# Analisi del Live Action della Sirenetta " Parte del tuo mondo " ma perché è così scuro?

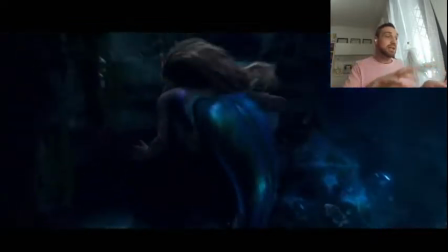1235s
Bello il dettaglio della codona, ci abbiamo speso un sacco di soldi, non facciamo vedere niente nel dettaglio,
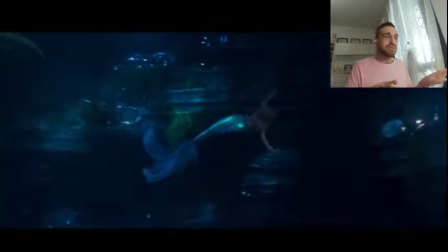1240s
ma sbrilluccichini a destra e a manca, probabilmente questo è il segmento dove ci hanno speso di più in assoluto.
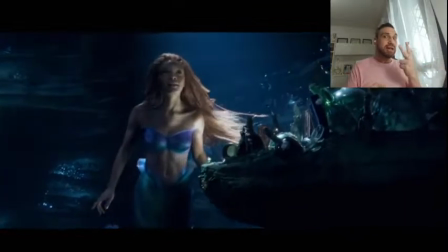1245s
E di nuovo, terzo mini set.
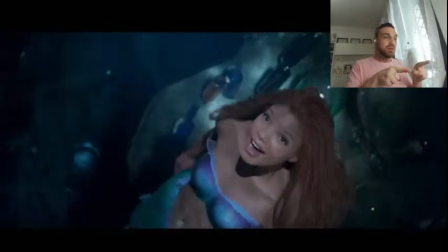1248s
Faretto proprio, come se fossimo a teatro in cui illuminiamo questo punto specifico, molto figo, molto bello,
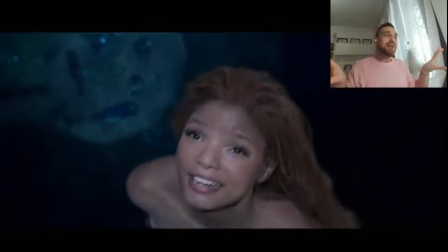1255s
molto d'effetto, e tutto il resto è buio, non spendiamoci soldi, ormai l'abbiamo capito, hanno capito che sta nella grotta della Chincaglieria.
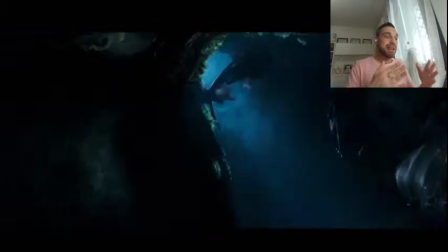1264s
Ci concentriamo su di lei, bella a fuoco, bella in contrasto,
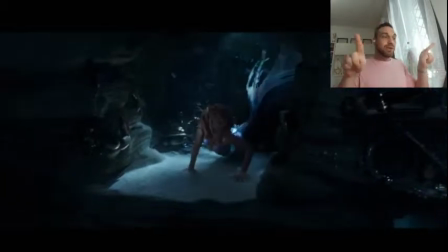1269s
e quarto mini set che diventa una cornice tonda, sfruttiamo l'ambiente,
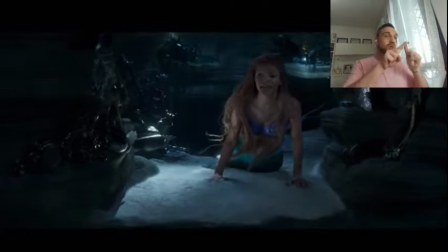1274s
perciò le rotondità dell'ambiente per creare proprio una sorta di cornice per
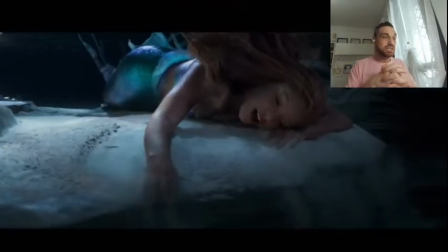1279s
focalizzare Ariel all'interno di questa cornice stessa e avere il nostro punto di attenzione.
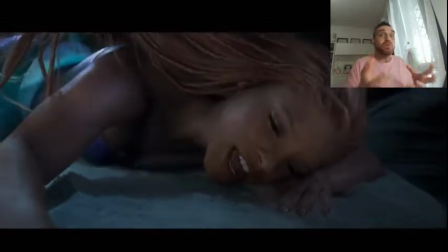1285s
Molto molto furbo, molto molto bello, molto molto teatrale, molto molto scenico di nuovo.
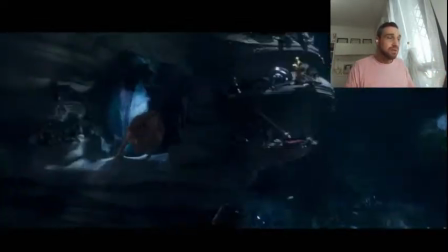1292s
La famo spostà perché giustamente deve nuotare, è una sirena, gli famo fa un altro ennesimo giro.
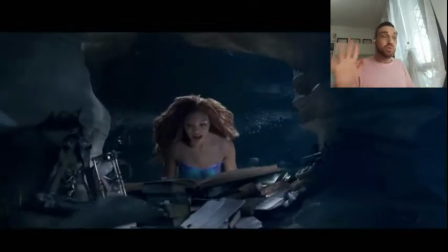1299s
E di nuovo un altro set tondo, via, perciò il quinto mini set con poi taglio di luce
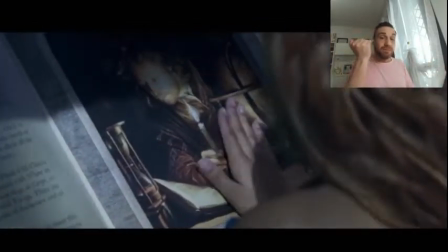1307s
specifico sulla fiamma nascondendo in parte il viso dell'uomo.
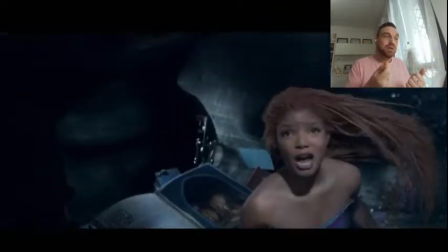1312s
Bellissimo, fortissima come scena, te la godi, te la bruci in un secondo, però è fantastica.
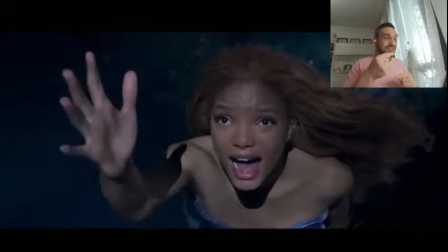1320s
Ci spostiamo nel momento più drammatico che è il finale in cui vediamo questa mano nell'oscurità.
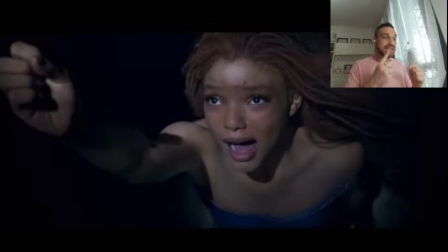1328s
Disegnata solo da questa poca luce perché su ormai è diventata notte e si vede perché poi ovviamente se su è notte figuriamo se nella caverna proprio è buio totale,
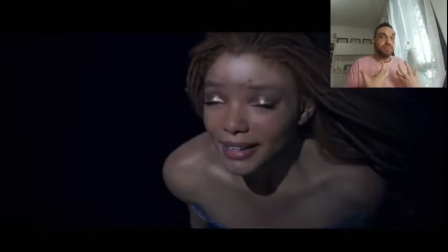1336s
buio pesto e concludiamo appunto con la recitazione che l'attrice ha mantenuto per tutto il tempo,
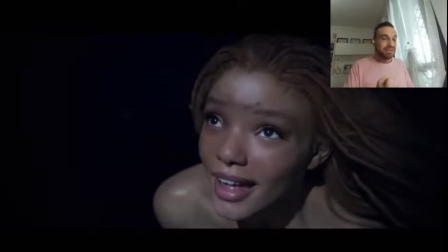1344s
bella carica, cioè incazzatissima, è frustratissima, è tristissima, cioè non è per niente allegra, non sta a giocare a lei.
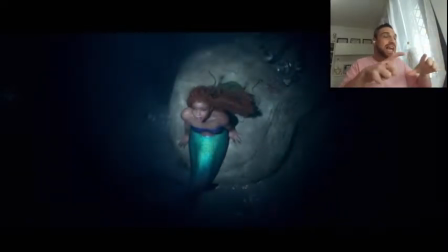1352s
E poi appunto stacchiamo e guardate proprio c'è l'apertura dell'occhio di bue, c'è proprio una roba teatrale,
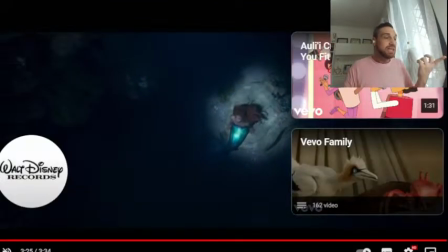1359s
questo è proprio una messa, è come se fossimo a teatro e vedessimo il palcoscenico in questo modo. Non è, cioè, non è casuale, è fatto tutto apposta, quindi c'è questo strano mix tra.
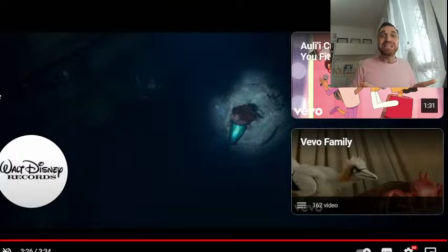1374s
C'è il realismo della situazione, dell'ottica, della luce e quindi della fisica luminosa, perché così. Ci risparmiamo soldi e allo stesso tempo c'è l'irrealtà completa, la completa finzione del teatro, cioè proprio
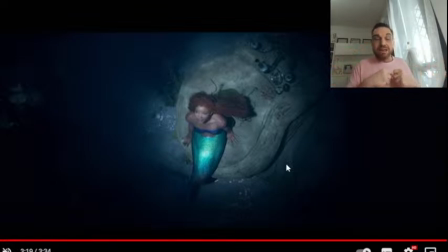1393s
l'escamotage più teatrale possibile che si potesse utilizzare, perciò molto bello. Adesso detto questo, scusate, leggo i commenti perché volevo prima analizzare il tutto così mi dite che ne pensate. Allora, la colpa è del regista, allora, troppi colori terracei al viso spento.
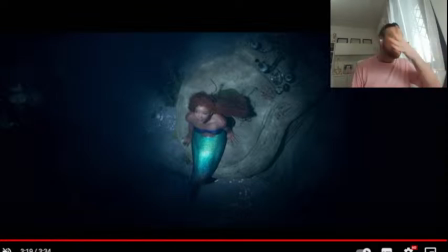1411s
Sì, ma a casa pure, cioè io lo sto vedendo alla luce, di casa, sto vedendo tutto alla luce, per me c'ha perfettamente senso, cioè mi sembra un po' una polemica sterile questa del colore che è spento,
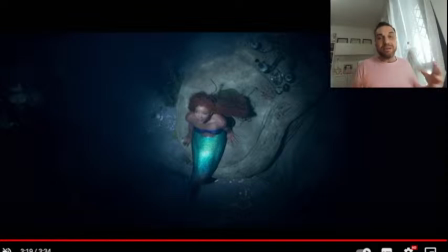1426s
è volutamente spento per dargli un tono più drammatico, tant'è che il film, per quanto non lo sia, sia quello a cartoni che questo, inizia con la citazione di Andersen che riguarda appunto le lacrime, le sirene non hanno lacrime e per questo soffrono molto di più. C'è questa pesantezza nel mondo del mare perché
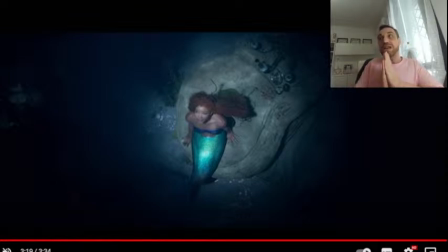1445s
fondamentalmente per stare dalla parte di Ariel e appoggiarla secondo me sul fatto che lei voglia andare fuori dall'acqua, non dobbiamo starci bene nell'acqua, dobbiamo starci un po' malino pure noi, non è un luogo invitante in questo caso.
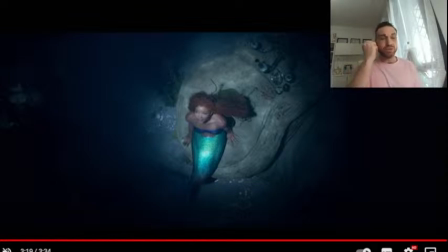1458s
Infatti, l'unica cosa che non mi è veramente, ma veramente piaciuta del live action è come hanno reso Atlantica, perché Atlantica nel film originale è tutta dorata, è scintillante, è meravigliosa, sembra una metropoli illuminata,
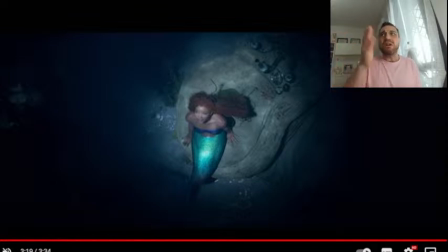1472s
tipo quei grattacieli, queste cose qui. Questo ha due colonne de cirripedi, pare Herlihy.